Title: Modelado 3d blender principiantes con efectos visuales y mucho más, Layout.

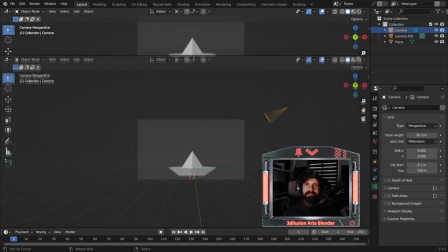241s
El siguiente paso es preparar la mesa de trabajo para que aquí arriba pueda ver el vídeo,
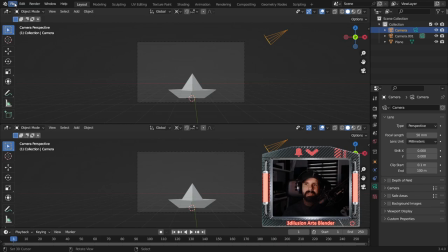247s
porque si no, no voy a poder trabajar bien con el tema de del vídeo, ¿no?
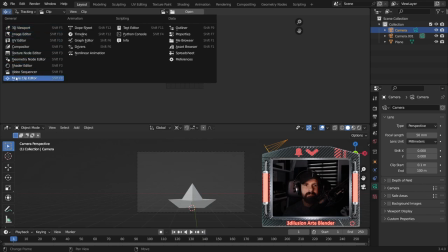252s
Vale, voy aquí y me pongo donde pone vídeo clip editor. Ya tengo el clip.
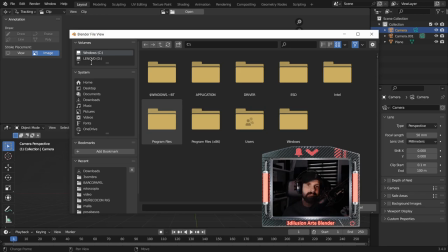257s
Abro la escena que quiero, porque si no, no vas a ver lo que estás haciendo. La tengo aquí. Quiero ver dónde está la luz. En principio, la luz se proyecta desde aquí y va hacia como hacia acá, ¿no? Y a lo mejor aquí también hay una pequeña luz azul, a lo mejor. Voy a intentar simular eso un poco. Antes de esto voy a cogerle y voy a darle una textura en shading.
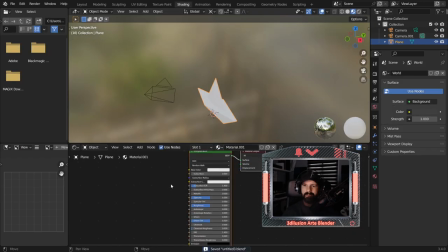281s
Nueva textura y vamos a darle una textura,
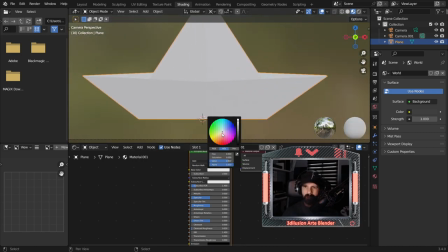286s
por ejemplo, de papel, pero un poquito más de este tono a lo mejor, ¿vale? Y a lo mejor vamos a ponerle una profundidad con mayúsculas A, vamos a converter, vamos a ponerle vector pam
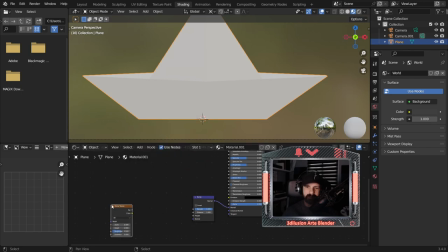306s
mayúsculas a texture y vamos a darle un noise. Vamos a ponerle el factor para que sean en tonos blancos y negros.
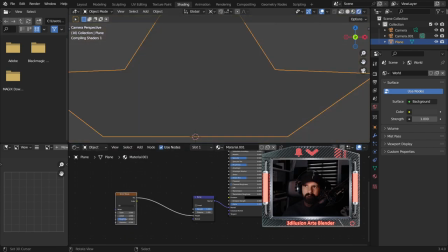316s
Y vamos a ver cómo se nos está proyectando esto de alguna manera. Vale.
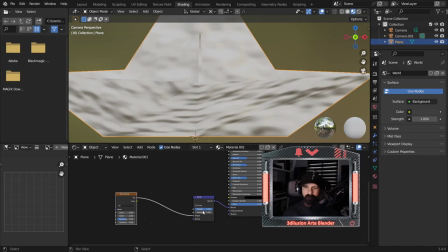321s
A ver. Esto tiene que ser mucho más así. Para que sea de esta manera. Como va a ser muy pequeño no se va a notar. Pero ahora lo que hago es...
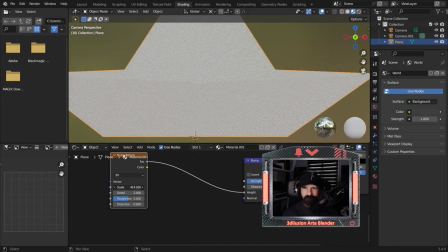334s
de esta manera más o menos. Y lo que hago le quito intensidad porque yo solo quiero que me dé un poquito de tono de ese.
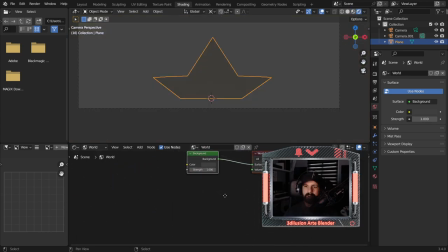343s
Simplemente para que la luz se me refleje de una manera diferente, ¿no? Mayúsculas A. Le voy a dar un HDRI con tonos azulados. Yo tengo aquí uno, Converter. Puedes buscar el que te interese, pero puedes buscarlo. Vamos a darle ahora al mundo tonos azulados. Tonos azules.
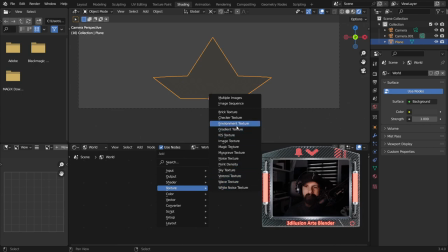363s
Mayúsculas A. Textura. Environment Texture, que es para el Word, para el mundo.
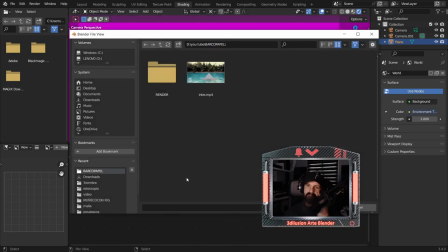368s
Conecto aquí. Y a través de un HDRI vamos a darle una iluminación. Voy a las HDRI que yo tengo aquí.
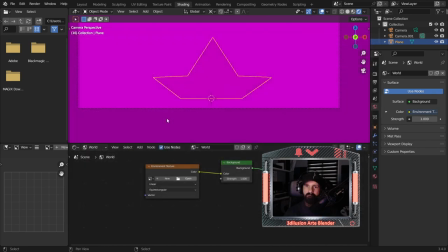375s
Yo tengo aquí uno de azul que viene muy muy bien.
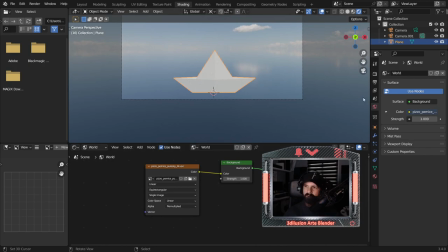380s
Vale, ahora para que no me estorbe el fondo, lógicamente me voy a donde está Eevee.
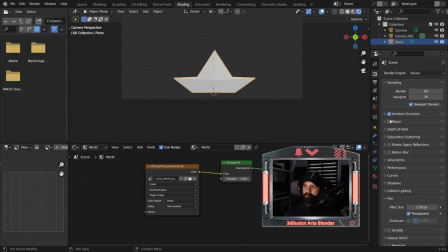385s
Le voy a decir transparente y activo el ambient occlusion. Activo el screen face reflection.
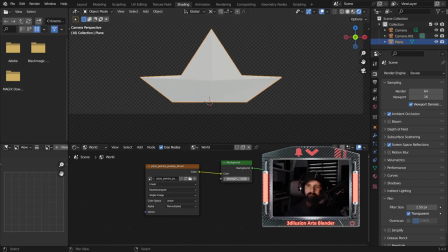391s
Y en principio con esto ya tengo mi opción. Aquí está en cero y aquí ya empieza a darle algunos tonos.
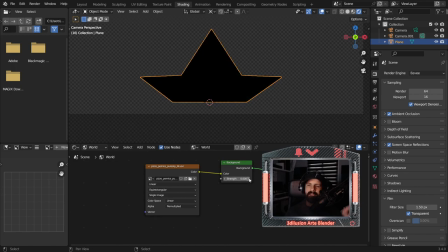397s
Lo que voy a hacer es que no quiero que el mundo me sature la escena.
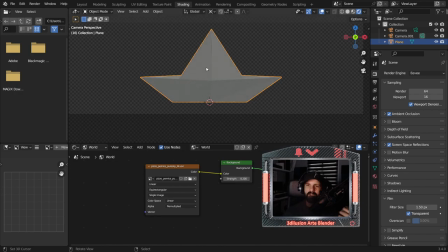402s
Entonces, le voy a dar este tono porque lo que quiero es que la iluminación que voy a proyectar ahora sea
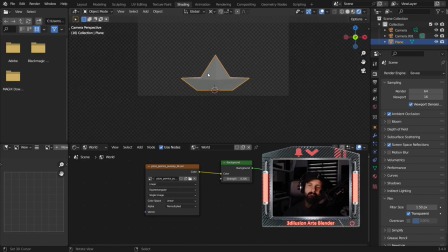409s
la que me proyecte la luz adecuada, ¿no? Dijimos que la luz estaba aquí, vamos a ver si somos capaces.
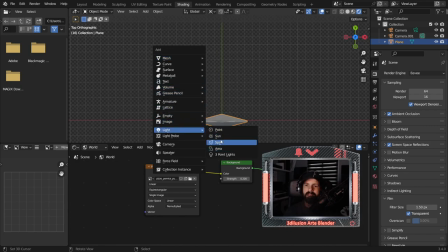415s
Mayúsculas A, la luz, vamos a poner una luz de sol. Y con esto creo que...
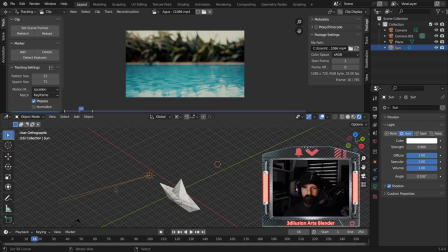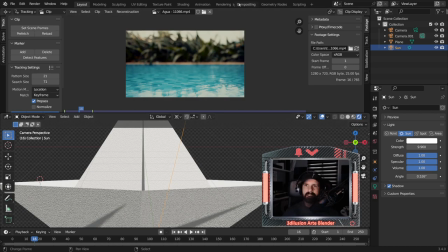429s
se ve mucho la textura. Vamos a bajársela un poquito más.
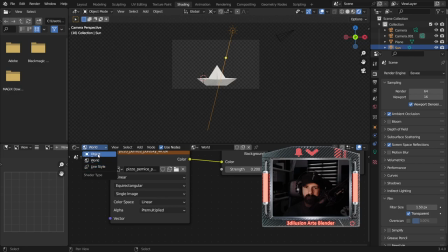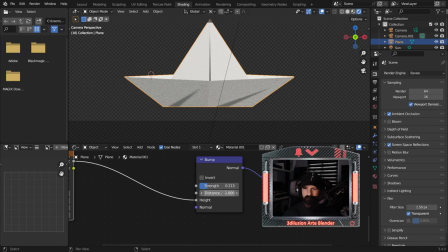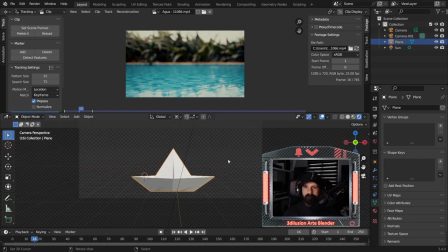443s
Vamos a ver si ahora se ve mejor. Incluso a lo mejor lo que voy a hacer el sol se lo voy a poner de tonos azules.
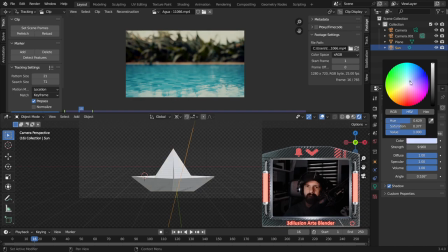450s
A ver qué tal. Bien. Ya tenemos un poquito la iluminación con el entorno, ¿no?
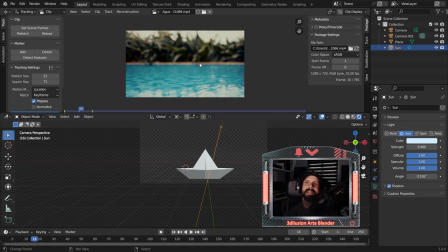458s
Que después esto se puede... adaptar, siempre se puede adaptar con el editor de Blender de vídeo. Pero bueno, vamos a intentar aproximar lo máximo que podamos y poner las luces adecuadas.
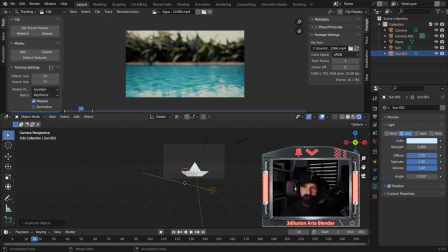470s
Por ejemplo, voy a control D poner una luz aquí en la parte inferior, en esta parte de abajo, un poco simulando estos brillos que están aquí. Pero sí es verdad que le voy a dar, no le voy a dar mucha intensidad, solo quiero que me refleje un poco esta parte de aquí, ¿no?